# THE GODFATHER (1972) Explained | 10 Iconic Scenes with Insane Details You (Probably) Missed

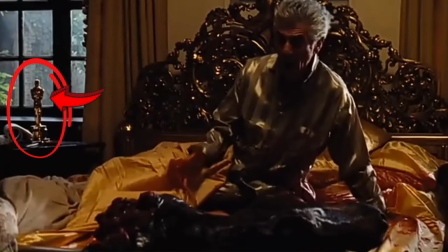(0:00)
The Godfather is full of iconic scenes that are layered with subtle details and hidden meanings, and these are easily missed on first viewing.
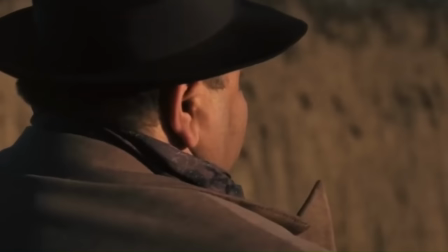(0:06)
This is why, even 50 years after its release, it's still extremely rewatchable, and still referenced in film and television.
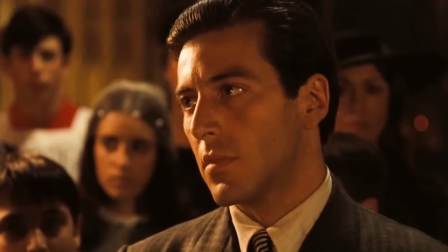(0:13)
In this video we'll be looking at 10 iconic scenes, the insane details in them, the hidden meanings behind them, and the pop culture references to them.
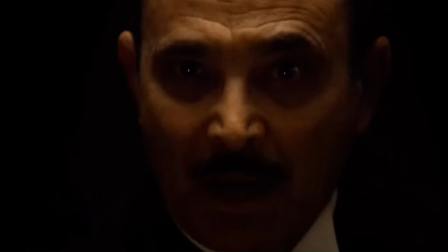(0:21)
Let's get into it. Iconic Scene 1. The Opening Scene. The opening scene is iconic in that it sets the tone and atmosphere of The Godfather right from the start.
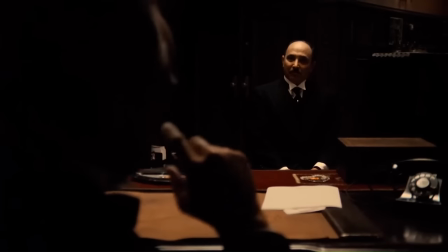(0:31)
The dimly lit room and Bonacera's emotional plea establish a dark and solemn atmosphere that permeates the entire film.
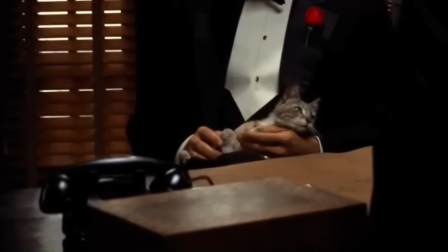(0:37)
But, let's talk about the cat. The cat Vito is infamously petting throughout the scene wasn't in the original screenplay.
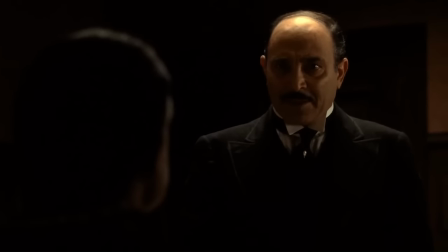(0:44)
It was a stray that Coppola found on the studio lot and added to the scene. The cat's just a small detail, but it's a symbolic one.
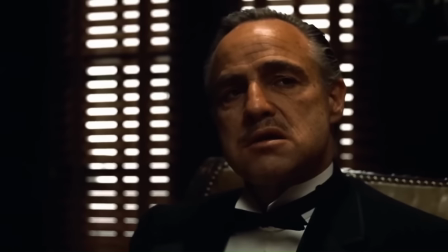(0:52)
The cat adds a human dimension to Vito, establishing he has a gentle and loving side.
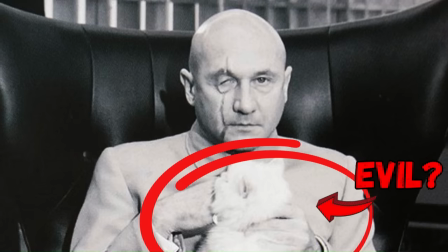(0:57)
However, because cats have a long, and in my opinion, undeserved association with villains, it also establishes Vito has a dark side too.
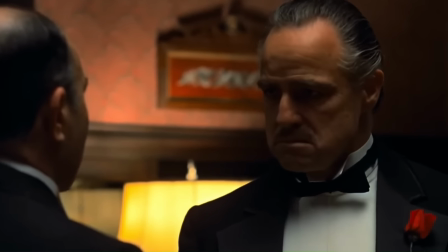(1:06)
Okay, moving on. Small details like the cat add to Vito's complexity, making him one of the most legendary film characters of all time.
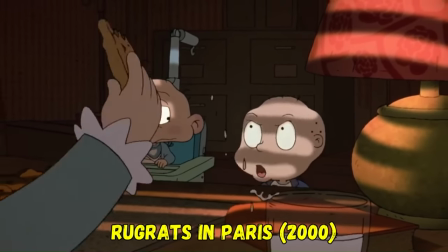(1:14)
Believe it or not, the opening scene of The Godfather was parroted in Rub Rats in Paris.
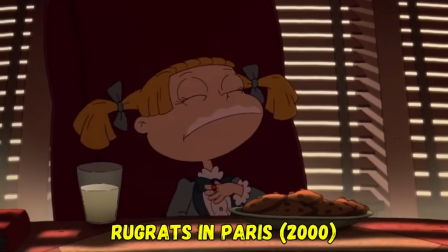(1:20)
Strange reference for a kid's film, huh? Iconic scene too. The horse's head.
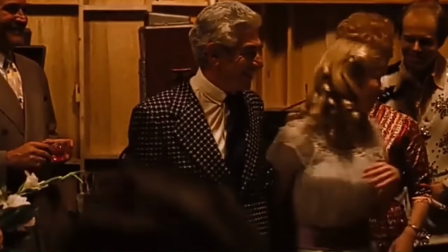(1:25)
Jack Woltz gets on the wrong side of the Corleone family and as a result wakes up to a horse's head.
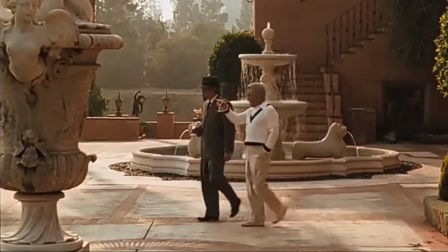(1:30)
The scene demonstrates not only the extent of the Corleone family's power, but also their willingness to use violence to achieve their goals.
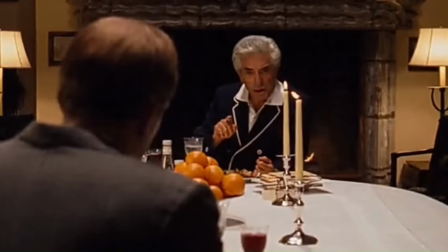(1:37)
The scene is supposed to be shocking, which is why Coppola needed it to be realistic. Unfortunately, he did not think that the prop head that was prepared looked real enough.
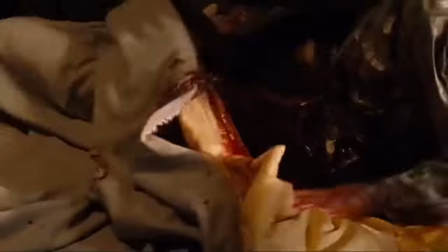(1:46)
So, instead of the prop, an actual horse's head was obtained from a local dog food company.
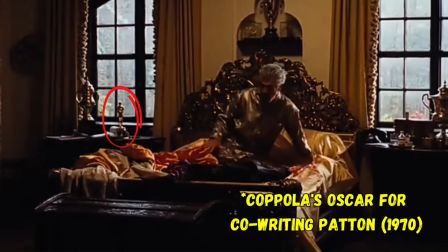(1:52)
This insane attention to detail is what makes the scene so horrific, and by extension so memorable.
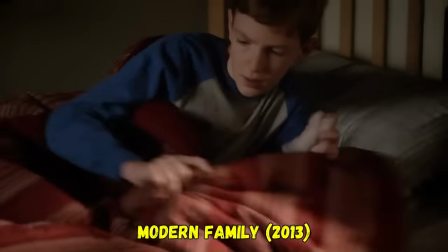(1:58)
This scene has been referenced countless times on TV,
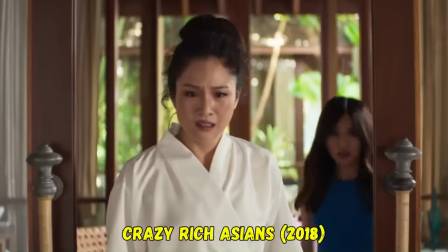(2:01)
including a great shot-for-shot parody in Modern Family, and also in film, recently including Crazy Rich Asians.
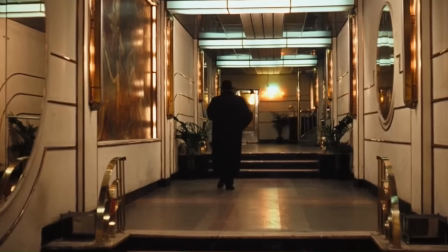(2:08)
Iconic Scene 3. Luca Brasi's Death. Luca Brasi, Vito's violent enforcer, was feared among the New York crime families.
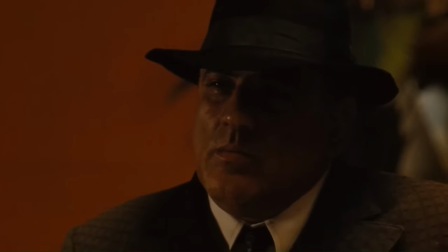(2:16)
His iconic death scene highlights the vulnerability of even the most fearsome individuals within the criminal underworld,
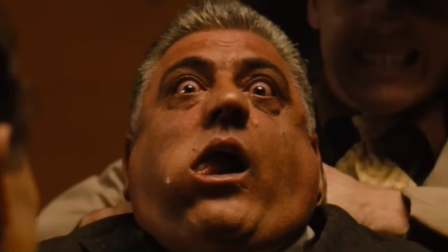(2:23)
and foreshadows the danger faced by other characters in the story.
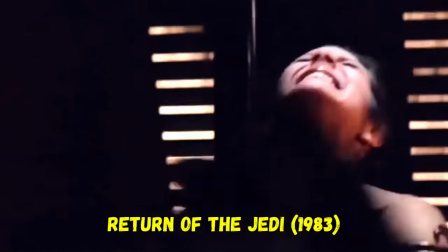(2:27)
The scene was a major influence for George Lucas, a longtime friend of Coppola, when he shot Jabba the Hutt's death in Return of the Jedi.
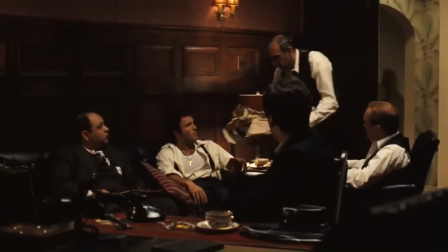(2:35)
Following Luca's death, Sunny receives a message,
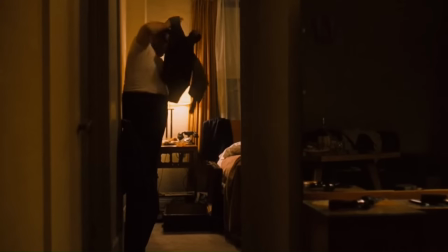(2:38)
but before Luca is actually murdered, there's an insane detail that foretells his fate.
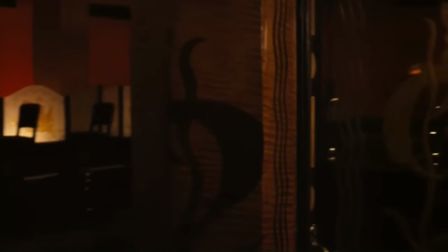(2:46)
Let's go back and watch Luca enter the bar again, This time look at the glass.
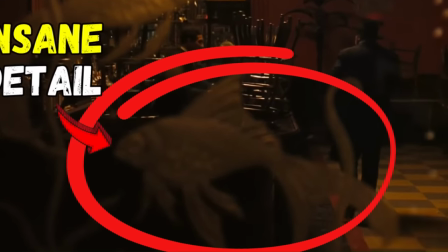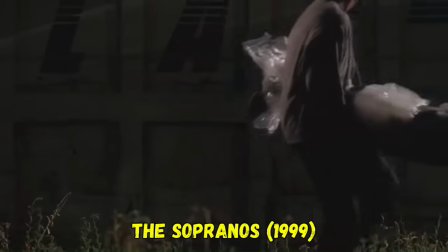(2:57)
Since The Godfather, the phrase sleeps with the fishes has become common slang for killing someone and disposing of their body,
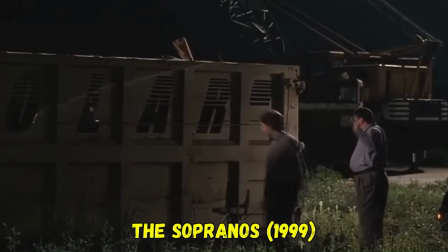(3:02)
and has been referenced and parroted in many films, cartoons, and TV shows, most famously The Simpsons and The Sopranos.
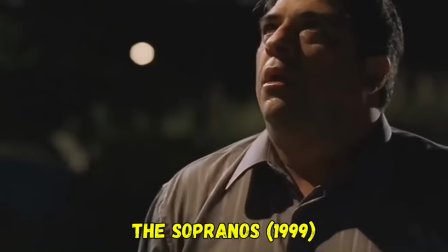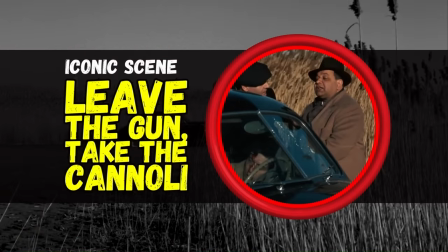(3:15)
Iconic Scene 4. Leave the gun, take the cannoli. Throughout The Godfather, food holds subtle but symbolic significance.
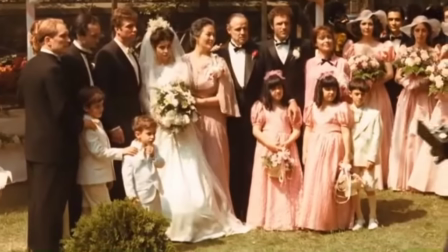(3:22)
For example, at the very beginning of the film,
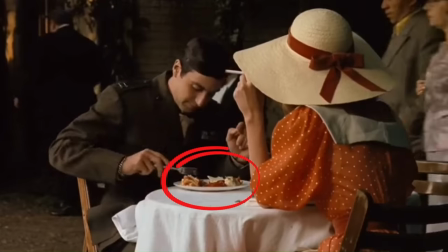(3:25)
the lavish feast at the wedding reception in post-war America immediately establishes that the Corleone family are wealthy and powerful.
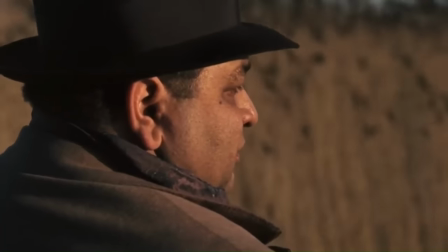(3:32)
However, the most iconic reference to food is when Clemenza famously tells Lamponi to Leave the gun.
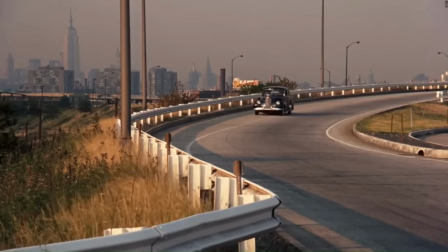(3:38) Take the cannoli.
This short but memorable line is extremely significant.
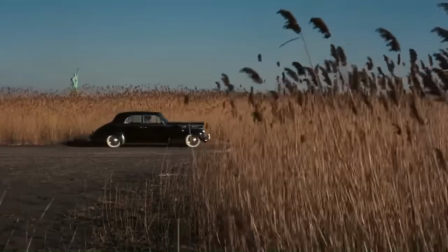(3:42)
It encapsulates the intersection of everyday life and criminal life in the world of the Corleone family.
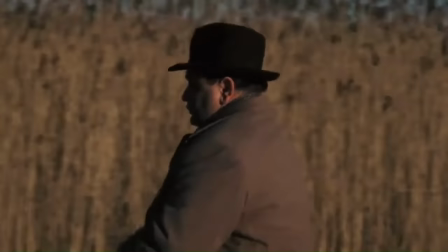(3:48)
The contrast between the seriousness of leaving the gun and the casualness of taking the cannoli creates a powerful but also kinda humorous juxtaposition.
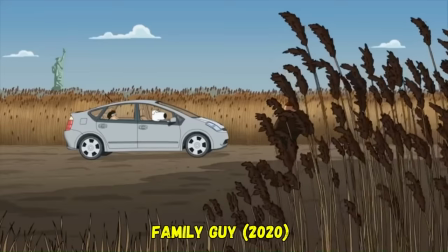(3:55)
This entire scene was parroted perfectly just a few years ago, in Family Guy.
Leave the gun.
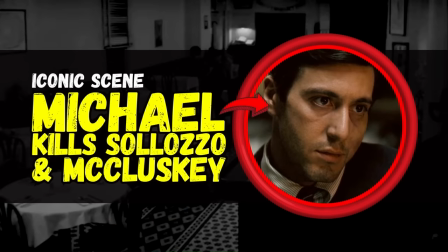(4:01) Take the cream soda.
Iconic Scene 5. Michael Kills Salazzo and McCluskey.
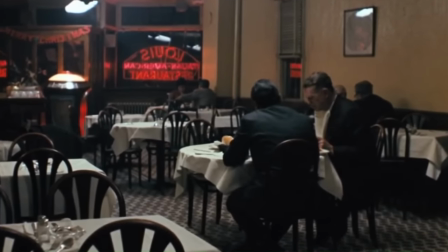(4:07)
This scene is iconic because it marks not only a turning point in the film but also in Michael's character arc.
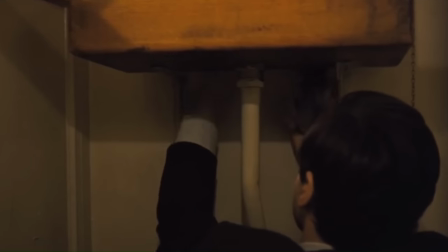(4:13)
Up until this scene, Michael is portrayed as the innocent outsider to the family's criminal activities.
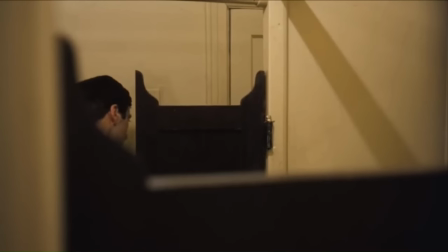(4:18)
His decision to take action and eliminate Salazzo and McCluskey signals the beginning of his transformation from a reluctant participant to the powerful head of the family.
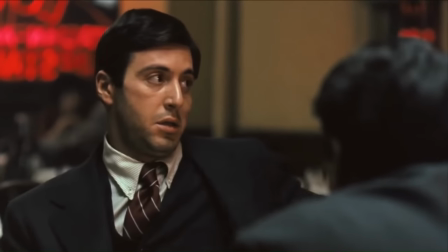(4:27)
The violence in this scene is extremely graphic and realistic, especially the gunshot wound in McCluskey's head.
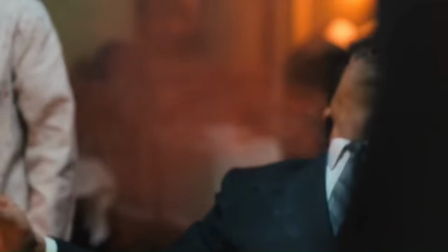(4:33)
This effect was achieved through a prosthetic forehead.
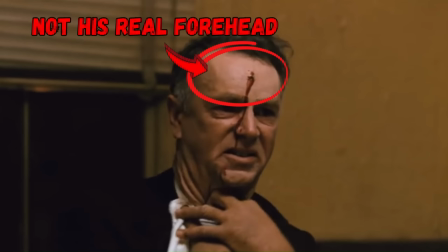(4:36)
It was filled with fake blood, and at the right moment, a plug was yanked out by the production team using fishing wire, creating the effect you see in the scene.
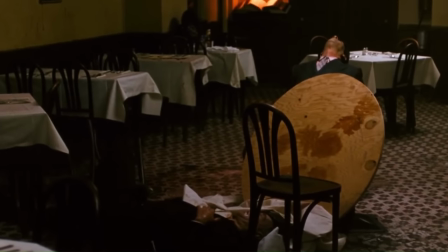(4:44)
This is just another small detail that makes the violence ultra-realistic and memorable. This scene was parroted in the classic 90s action spoof Hot Shots Part 2.
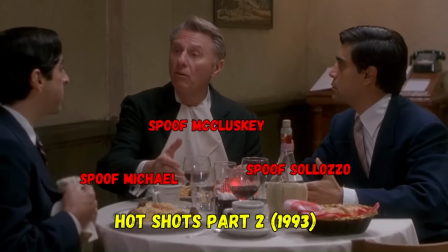(4:53)
It's actually one of the more subtle references in the film, blink and you'll miss it. Iconic Scene 6.
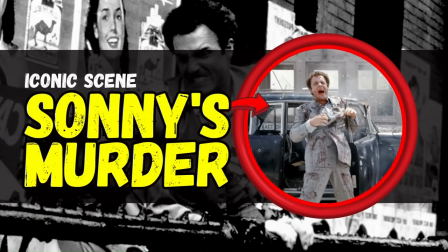(4:59)
Sonny's Murder.
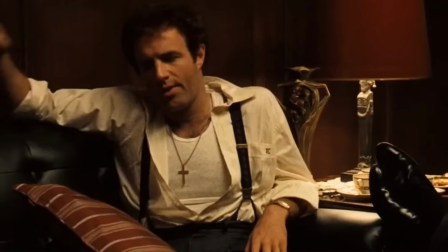(5:00)
Sonny is the eldest son of Vito and one of the central characters of the film, so his violent murder had to have a lasting impact on the audience, which doesn't come cheap.
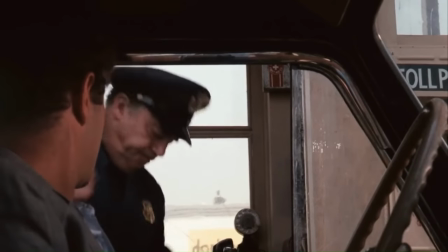(5:10)
The scene was the most expensive to shoot in the entire film.
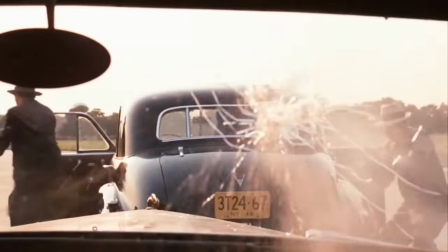(5:13)
It cost 100,000 US dollars, which was a substantial portion of the budget in 1971.
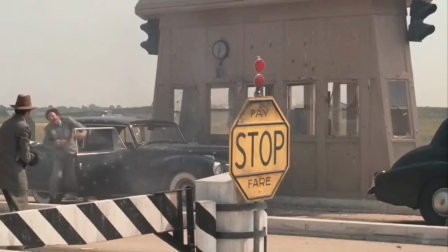(5:19)
There is a small detail that stands out in this scene, which is when one of the assassins brutally kicks Sonny in the face after he's clearly dead.
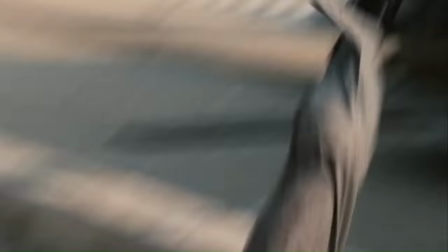(5:26)
Even in the context of a gratuitously violent film like The Godfather, this kick stands out as particularly brutal.
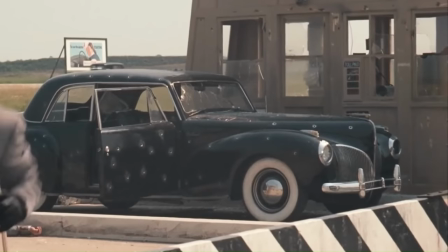(5:33)
There are mixed opinions on the significance of this kick.
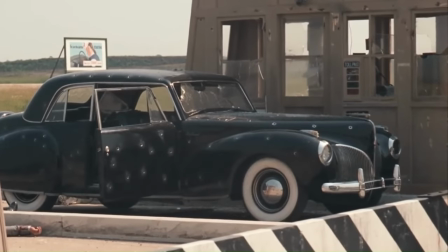(5:35)
Some fans think the kick was just a sign of disrespect to Sonny, while others think the kick could be a subtle reference to Carlo.
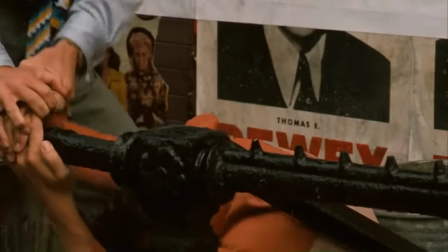(5:42)
Earlier in the film, when Sonny beats Carlo for abusing Connie, he gives Carlo one last kick even when it's clear he's unconscious.
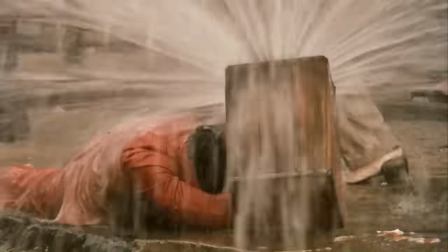(5:49)
Was the kick in Sonny's face payback, or a hint to the audience to tell us who set Sonny up?
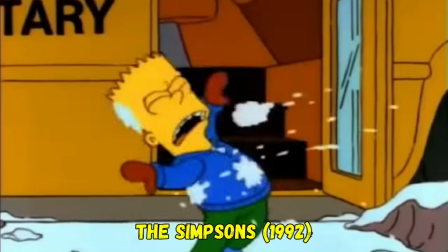(5:55)
Perhaps. This scene was parroted perfectly in The Simpsons, even including one final snowball in Bart's face after he hits the deck.
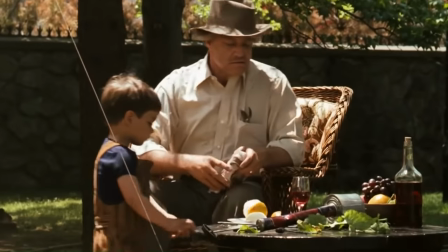(6:03)
Iconic Scene 7. Vito's Death. Vito is a complex character who embodies power, wisdom, and honor.
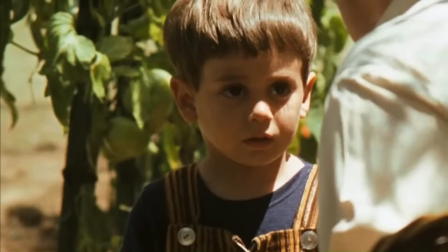(6:10)
As such, his death is a powerful and emotional moment. Shortly before he dies, he peels an orange and uses it to make faces at his grandson.
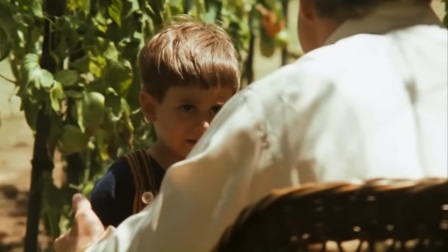(6:18)
This may seem like a small and insignificant detail, but this isn't the first time oranges appear in the film before something terrible happens.
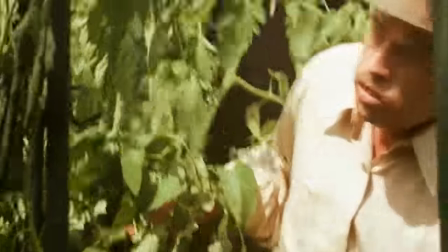(6:26)
Oranges appear prominently in several iconic scenes, usually signaling forthcoming death or danger.
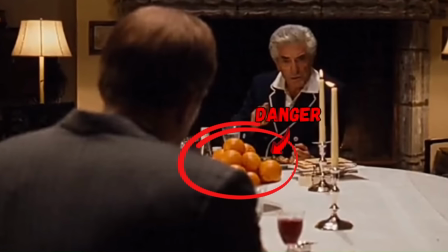(6:32)
For example, there are oranges at Wolse's dinner table before the horse's head appears in his bed.
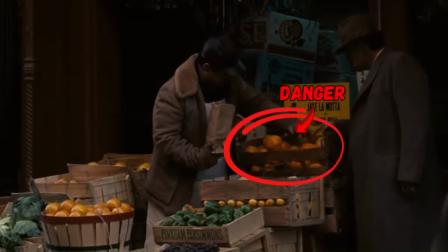(6:37)
Vito is buying oranges when he is shot and when he falls the oranges scatter into the street.
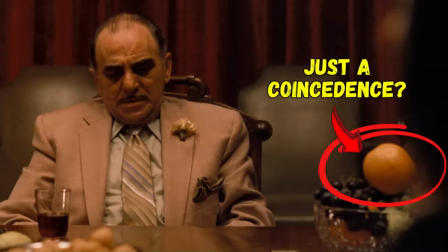(6:42)
According to the set designer, the oranges were simply used to add some much-needed color to otherwise dreary scenes.
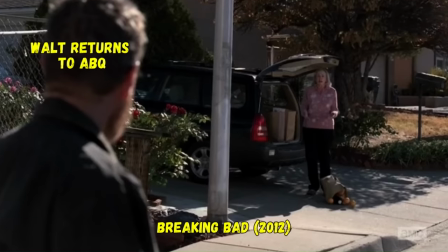(6:47)
In other words, any symbolism was purely coincidental. However, since The Godfather, the oranges of death have become a recurring trope in TV and film,
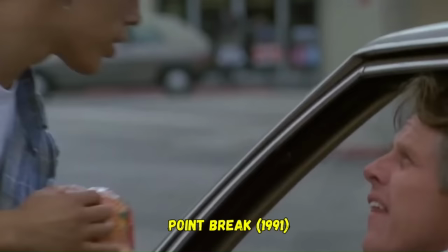(6:56)
influencing scenes in Breaking Bad, Lost, Point Break, and The Sopranos, among others.
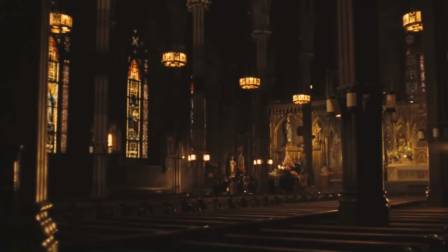(7:06)
Iconic Scene 8. The Baptism. The Baptism is one of the most iconic movie scenes of all time.
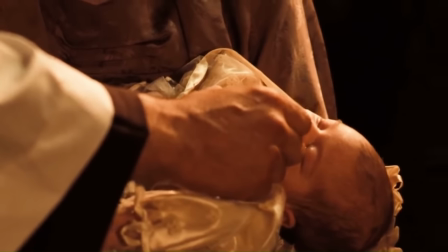(7:12)
The scene cuts between Michael at his nephew's baptism and his henchmen carrying out a series of brutal assassinations.
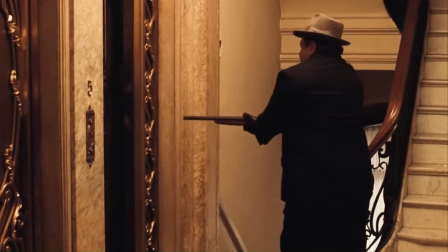(7:19)
In this scene it becomes clear that the metamorphosis of Michael is complete.
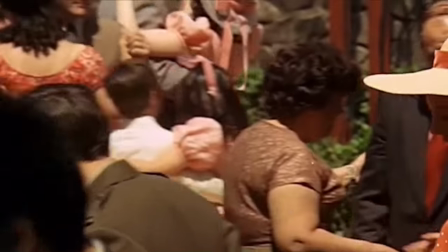(7:23)
He has evolved from a war hero and reluctant outsider in his family's criminal empire, to a ruthless mob boss who will stop at nothing to protect his interests.
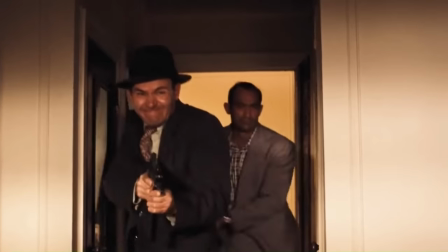(7:31)
The juxtaposition of the baptism and the murders is a powerful visual representation of Michael's transformation and highlights the duality of his character.
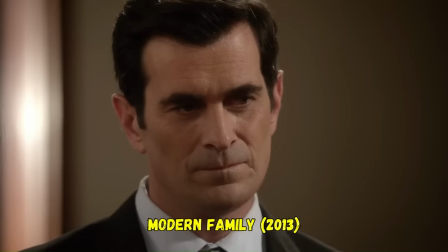(7:40)
This scene was parroted to great effect in Modern Family.
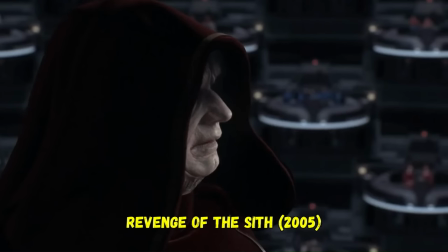(7:47)
It also served as a major reference for the Order 66 scene in Revenge of the Sith.
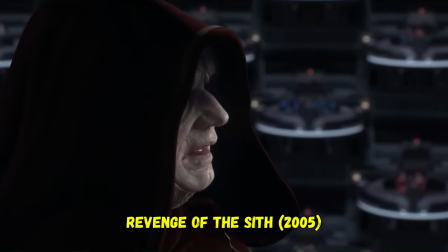(7:52)
This scene cuts between Palpatine declaring himself as emperor in front of the Galactic Senate and a brutal galaxy-wide massacre of Jedis.
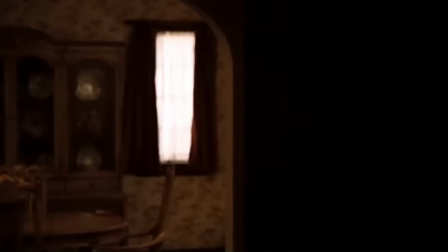(8:00)
Iconic Scene 9. Michael confronts Carlo. This scene exposes the depths of Carlo's betrayal and highlights the consequences he will face for his actions.
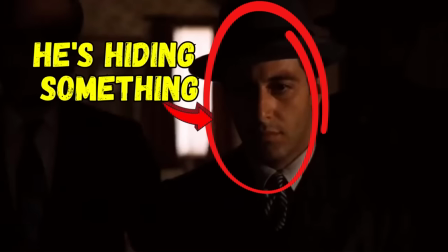(8:09)
The lighting in this scene is perfect. Notice that Michael's face is shown half in shadow and half in light.